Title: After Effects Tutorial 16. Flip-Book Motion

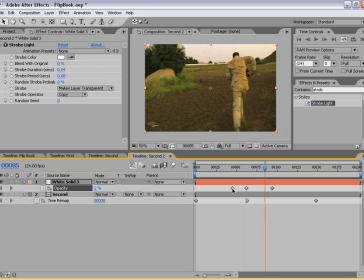16:26 And the reason we don't want it to take up the space in the beginning is because essentially the strobe represents, you know, a frame passing.
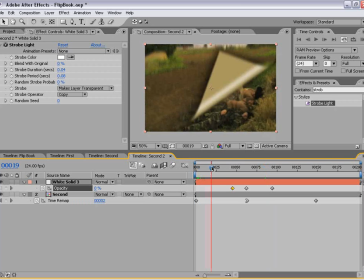16:33 And in the beginning, the frames are going very slowly and the strobing wouldn't look quite right.
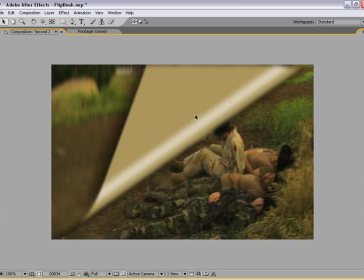16:39 But let's go ahead and preview it at this point in time. I'm going to hit 0 on the keyboard.
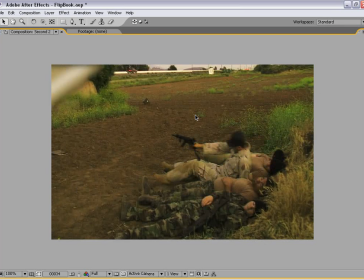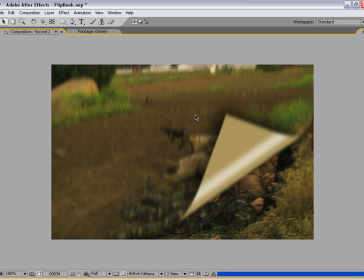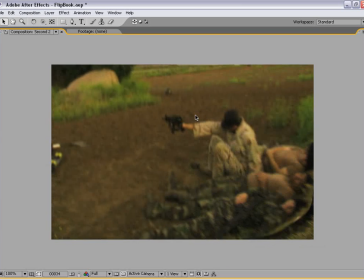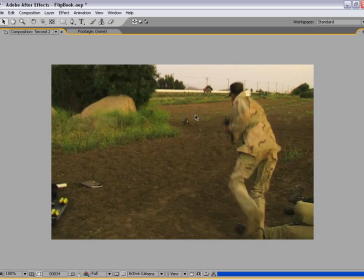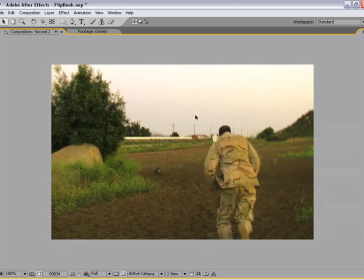17:13 Okay, let's go ahead and play this back and see what we have.
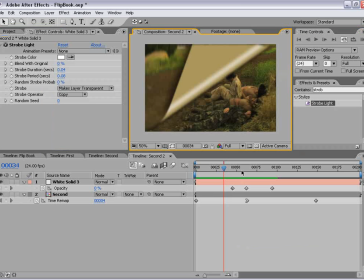17:21 Okay, now I see there's two little things that we can do to enhance this.
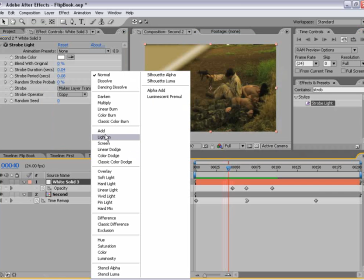17:25 That's one, take the white solid and change the transfer mode to additive. And also, let's go back to our very first composition.
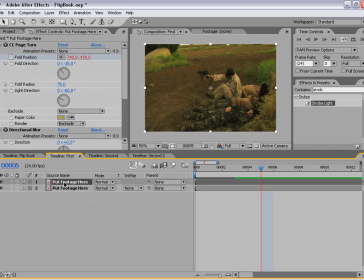17:33 I forgot to do one little thing. So I'm going to select the first layer, and we want to change the directional blur to negative 35 degrees, and that way the blur is going in the proper direction. And then I'm going to select this layer and also go down to the directional blur and do the same thing. I forgot to do that earlier, but no worries.
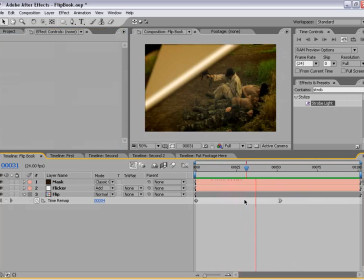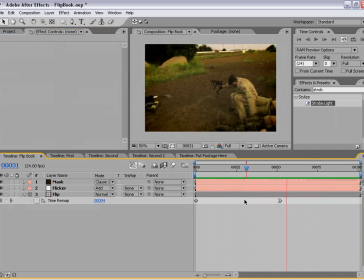Well, I hope you enjoyed this tutorial. I'm Andrew Kramer with creativecow.net. You can also visit my website at www.videocopilot.net. We have a lot of great video tools and products and other tutorials, so please check us out. Thanks for watching.